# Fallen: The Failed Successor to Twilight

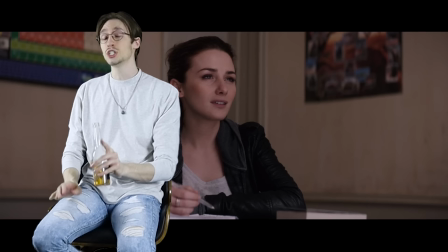[15:20]
great this time it's a little bit different because she was not baptized for the first time in
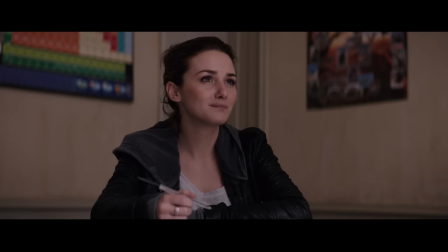[15:25]
like forever you're never baptized um no meaning that if
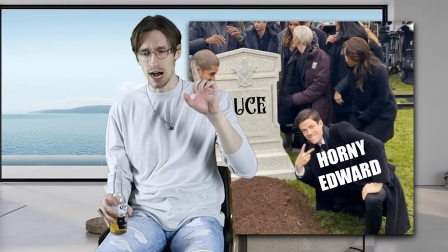[15:31]
she dies she dies for a good z's there's no reincarnation this time now this
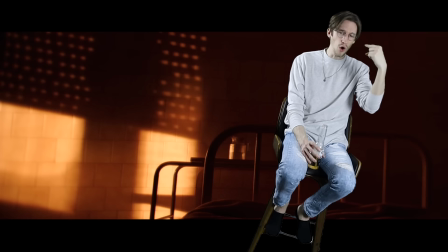[15:36]
man forsook god in order to be with this girl that he
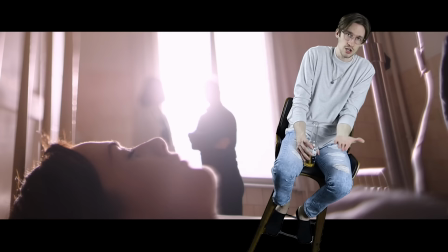[15:42]
loves. So you think that maybe he would hold off on kissing her just until they run to the church and get her baptized real quick.
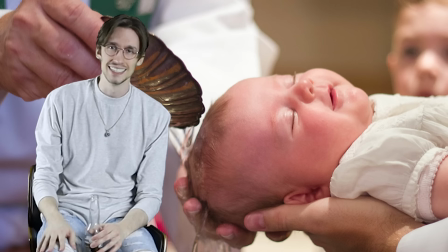[15:50]
Just a quick dirty baptism. Is that how pastors baptize?
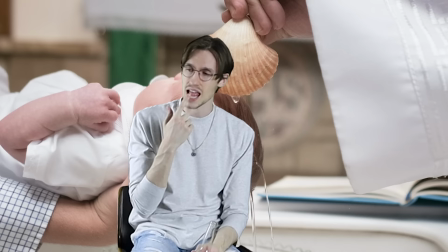[15:55]
It's like they're turning a page of a book like baptized, baptized, baptized.
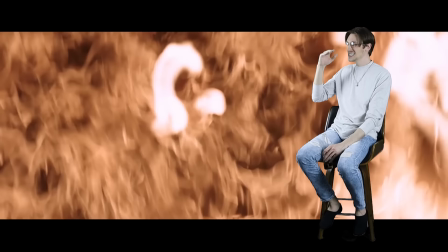[16:00]
Kiss my God. But no, my man accosts this girl and he's like, we have to kiss now.
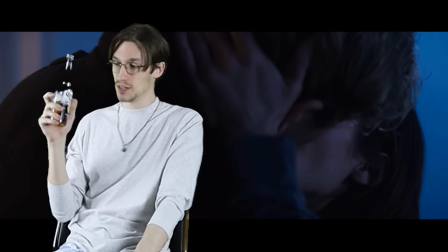[16:09]
Now. And to me, it's like, how horny do you have to be to sacrifice the love of your life,
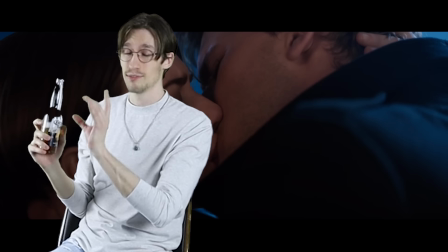[16:18]
your eternal love for a person, for one quick snog?
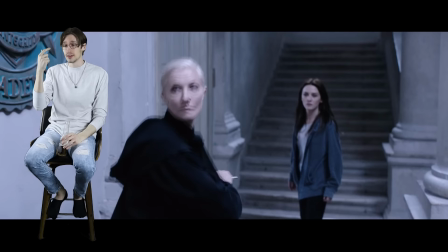[16:23]
For all my British viewers. Anyways, the movie ends with the teacher being the bad person.
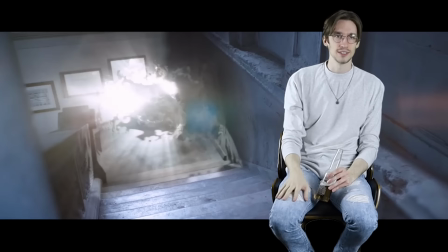[16:28]
She slashes the girl's friend's throat, and then she disappears into a black cloud,
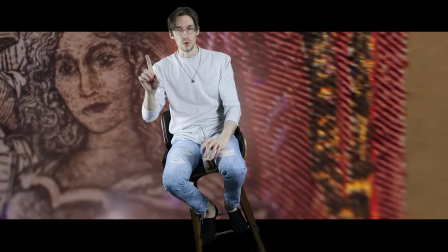[16:33]
which leaves us with a movie that is finished without a villain being defeated,
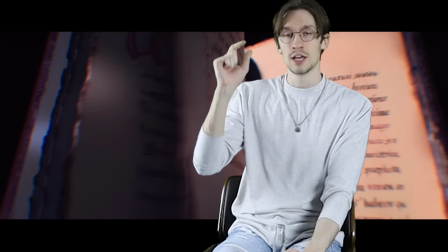[16:39]
and no plot progress being made other than this girl found
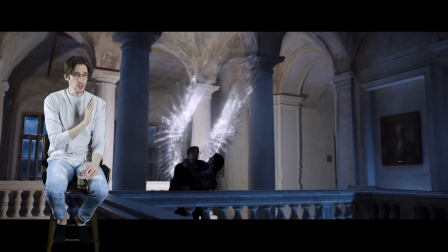[16:45]
out that there are angels among us which everybody who went to go see the movie well they didn't go to see it i'll talk about that in a second it's information that
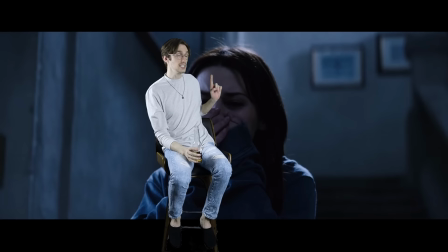[16:56]
everybody knows as a viewer so the only thing that happened is that this girl caught up to the viewer what we know
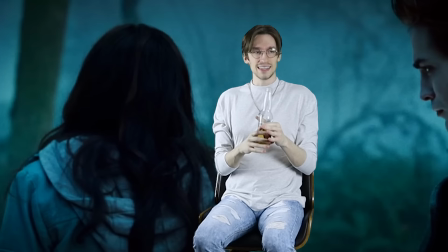[17:03]
that is like if twilight
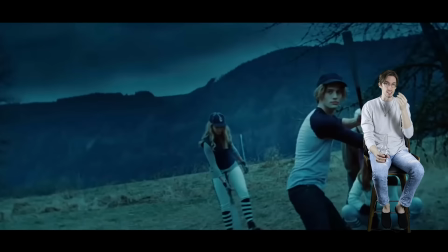[17:10]
if twilight ended with the baseball scene so she finds out that edward's a
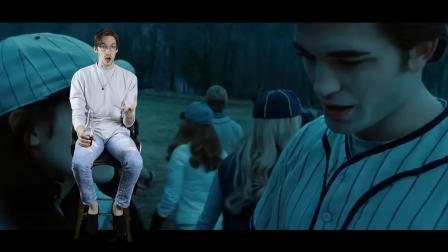[17:15]
vampire and then new vampires come to town and then edward's
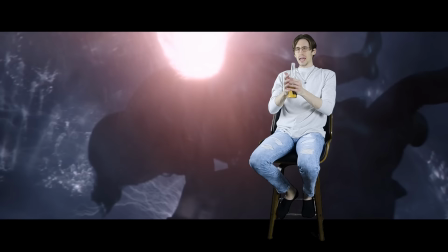[17:19]
like oh we gotta keep you safe and then the movie's over that would be so bad right and perhaps
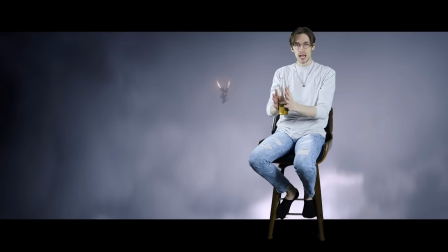[17:24]
the worst part is the climactic battle it is between
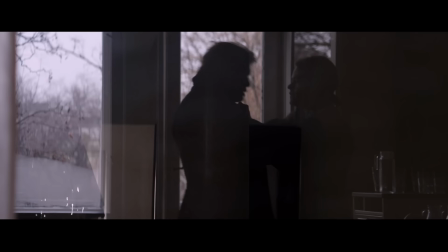[17:28]
the two love interests the love triangle right the problem is this guy has shown that he has genuine feelings for Luz.
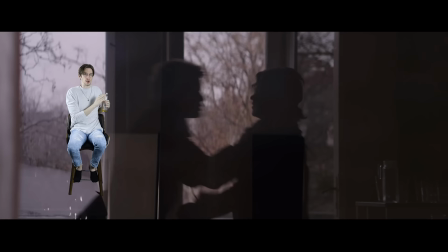[17:37] What I feel for Luz is for real. She's different this time.
So we know that he's not the person that's trying to kill her, but this guy doesn't know.
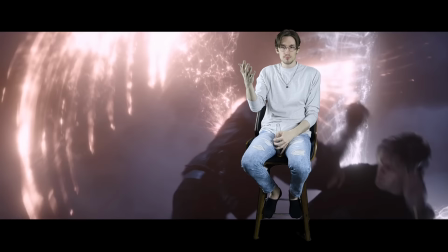[17:44]
So it's just a misunderstanding. So they're fighting, even though we know that they shouldn't really have conflicts because he's not the bad guy.
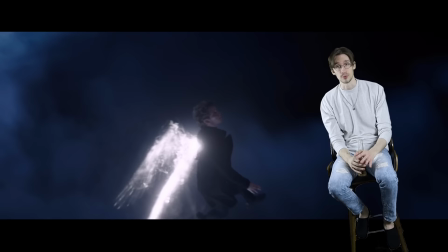[17:52]
On top of that, the fight scene is shot in a really poor way. I'm going to give a counter scene as an example.
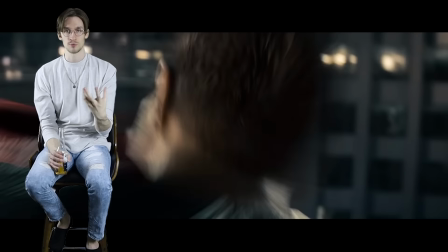[17:58]
Zack Snyder's Superman, Man of Steel. That ending fight sequence between Zod and Superman, that had real impacts.
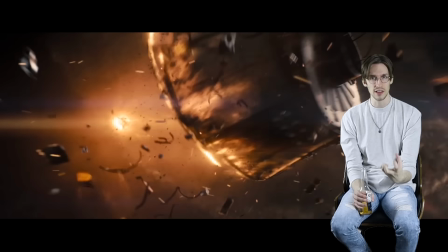[18:06]
It had consequence on their surroundings. It had like a brutality.
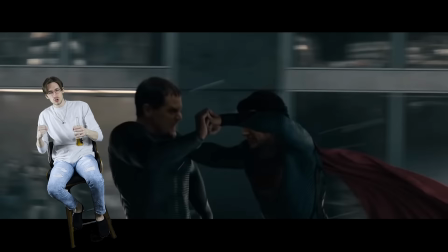[18:11]
It had like a physical toll because it felt like two superpower beings fighting each other.
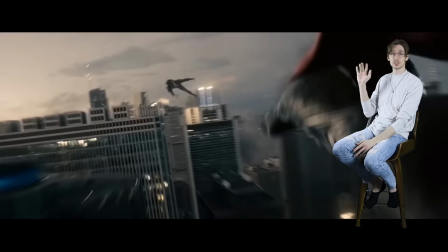[18:16]
You could feel the punches. And I love how the camera moves. I have never seen a fight sequence with this shot in it.
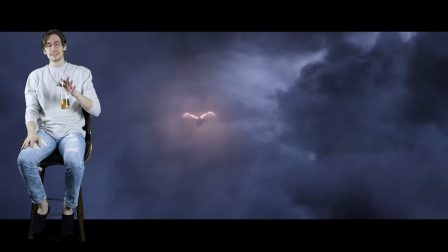[18:22]
It was absolutely new to me. I loved it. Now compare that to these two fighting.
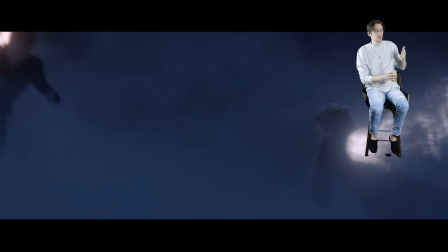[18:27]
They're just in the clouds, lost. It feels like the camera gets lost, Honestly, there's no sense of consequence because they're just in amongst the clouds.
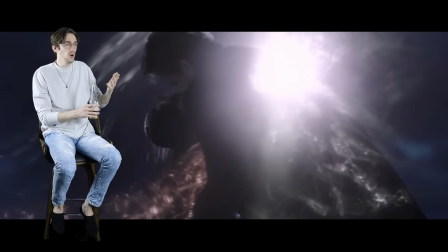[18:35]
There's no interaction with their environment and honestly I don't even know who's who and where they are now.
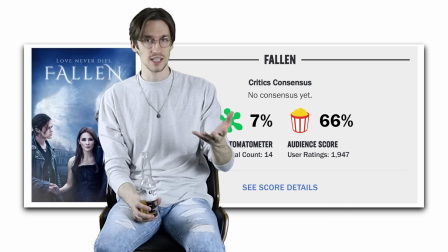[18:40]
Here's where things get interesting. The film lost money They've got a 7% on Rotten Tomatoes.
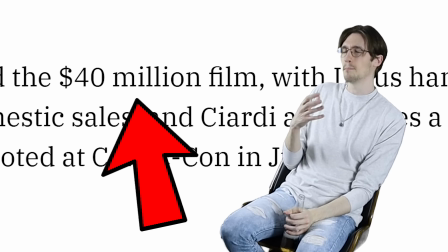[18:44]
However, it was produced With the budget of a summer tentpole.
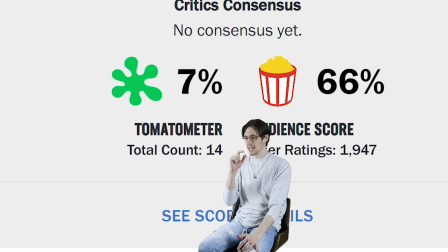[18:49]
It looked like a summer blockbuster Attempts by a movie studio and yet it only has 14 reviews on Rotten Tomatoes now
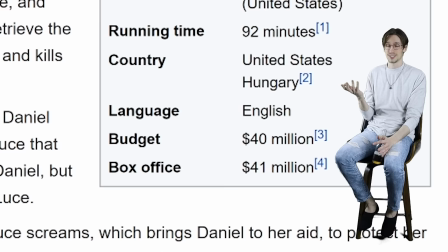[18:56]
Wikipedia says that it made 40 million dollars and that is just incorrect.
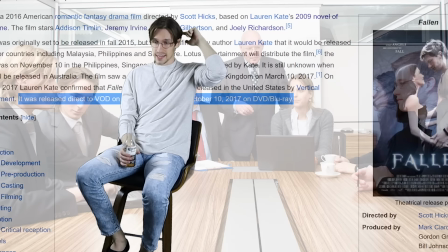[19:01]
There's no way this made money because it wasn't released to theaters. It was released direct to DVD.
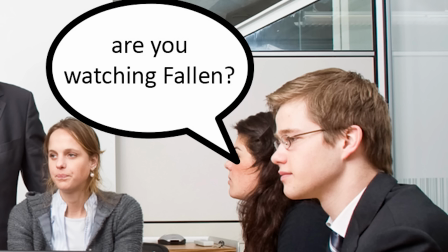[19:08]
And I think that the executives knew that this would flop so hard that they just decided to pull the plug before even trying.
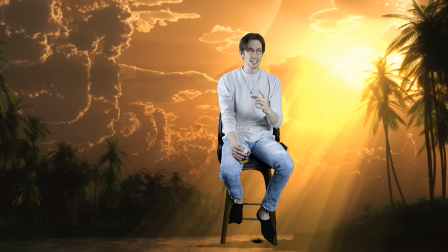[19:17]
Now, I tried to look up why and I couldn't find any articles about it, whether there was like some sort of controversy, they had to pull it from theaters or something.
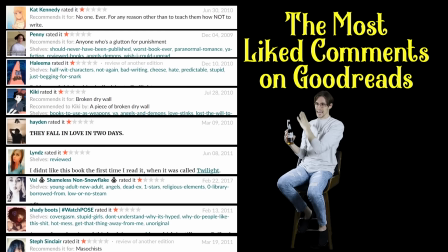[19:23]
I couldn't find anything. It all just feels like a dream.